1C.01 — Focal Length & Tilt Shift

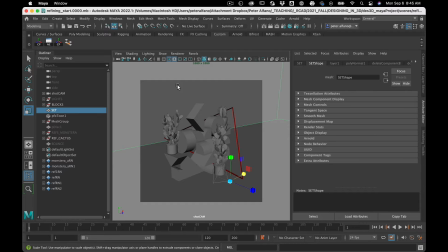All right, so we're going to look at tuning up this image. So the first thing I want to do is just adjust the focal length. So I mentioned this in an earlier video, but I don't think I've talked about it too much in class.
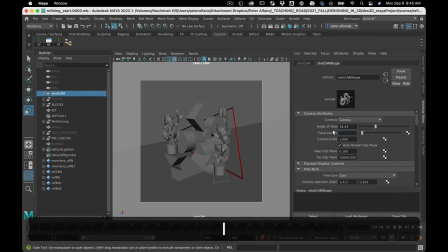Lower focal lengths make wider
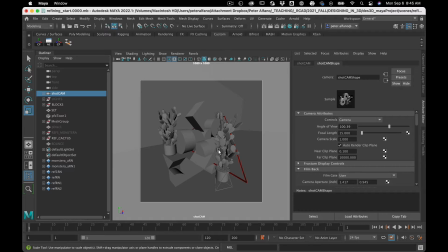fields of view, which make the scene feel larger and more immersive. But they also have a lot more distortion in them. On the other hand, go a long focal length, 300,
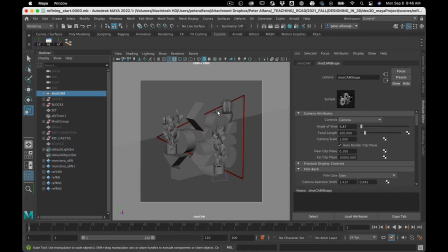that flattens the scene out and makes it more observational.
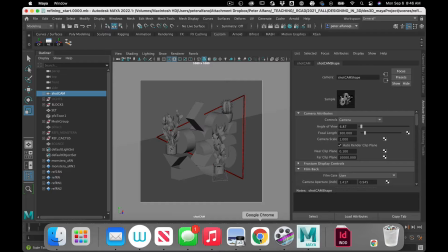So what I mean by flattening out the scene here, I have this example
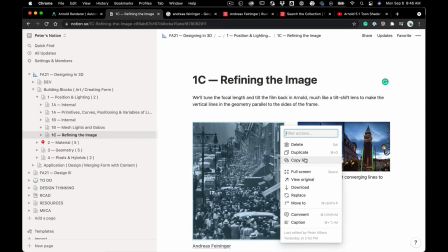by Andreas Feininger, probably saying his name wrong,
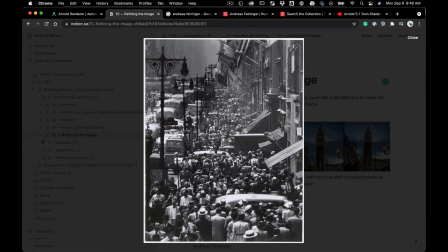of New York City, and this is shot with a telephoto lens, a long focal length, and it compresses the space. It makes these people feel like they're right on top of each other.
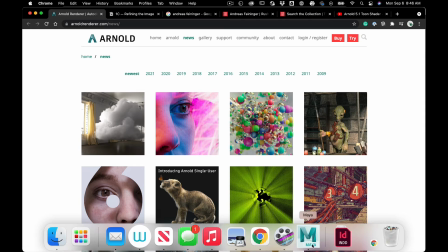Now for us, that can be nice because we have all this structure, right?
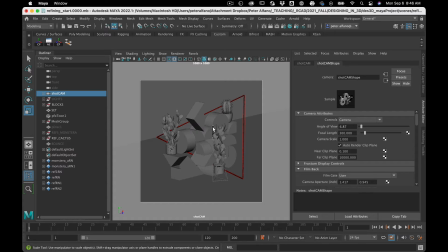This grid, we place things on a grid, we're using consistent spaces and consistent intervals, and we can reinforce that kind of structure and with our focal length, right?
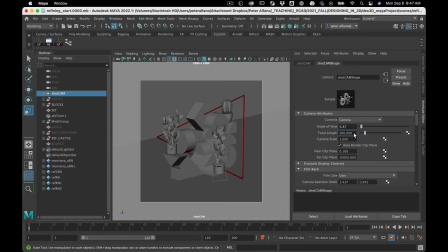So I've chosen 300, and let's see what we got here. Once I get into kind of tuning mode, I start not rendering over here anymore.
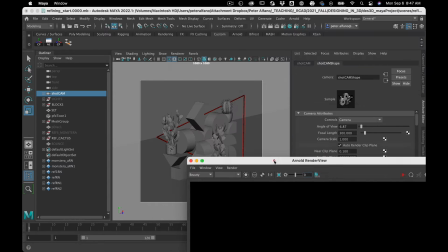I start to go to the Arnold render view because it gives me a few more options.
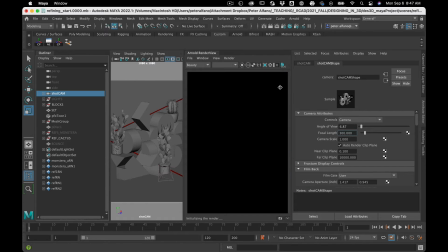And I can actually really see what I'm getting.
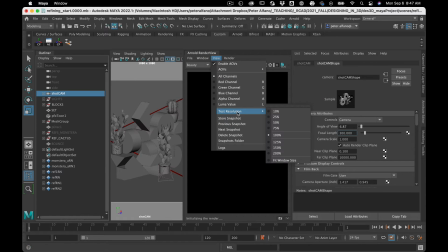So first I'm going to take my view, test resolution, maybe even just 25% for now.
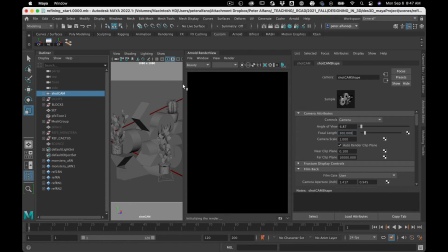Keep things quick.
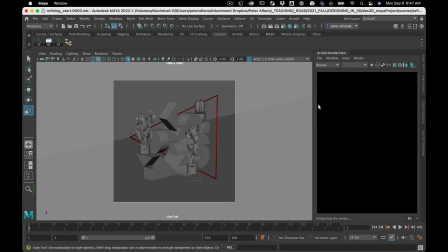It's tricky to get the edge of these things sometimes. Okay.
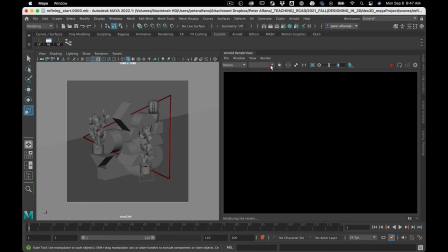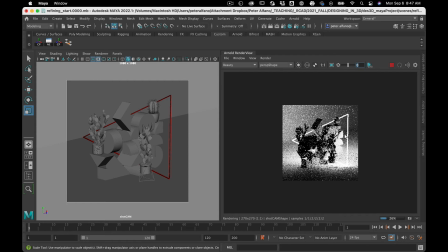There we go.
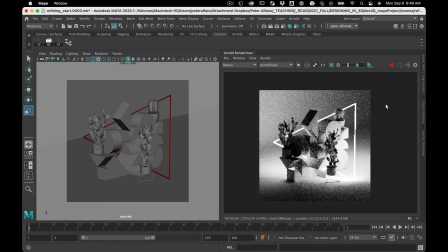All right, so we got grainy image, but I'm just kind of looking at the composition here. I don't like how this isn't parallel to the edge. It's like just off, which kind of breaks a guiding principle.
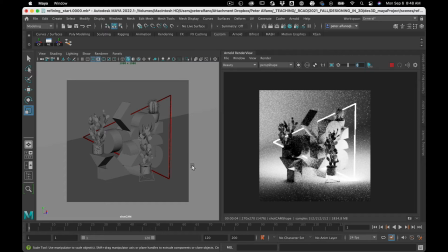These angles are a little bit off too, so let's fix those next. So we have the focal length, and then we also have, if you're being kind of particular, you can achieve a tilt shift effect.
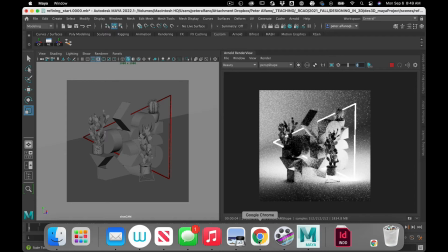So in architectural photography, go back over here for a second,
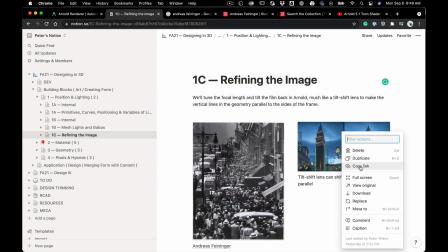you can use a tilt shift lens
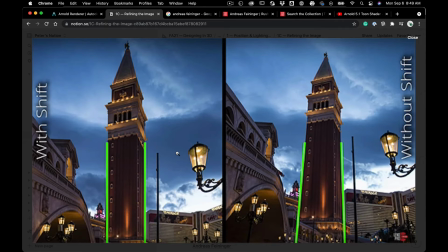to compensate for convergence in your scene. And basically, a little tilt shift lens here.
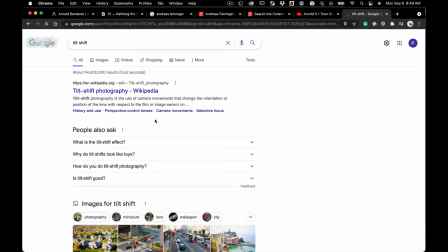What a tilt shift lens does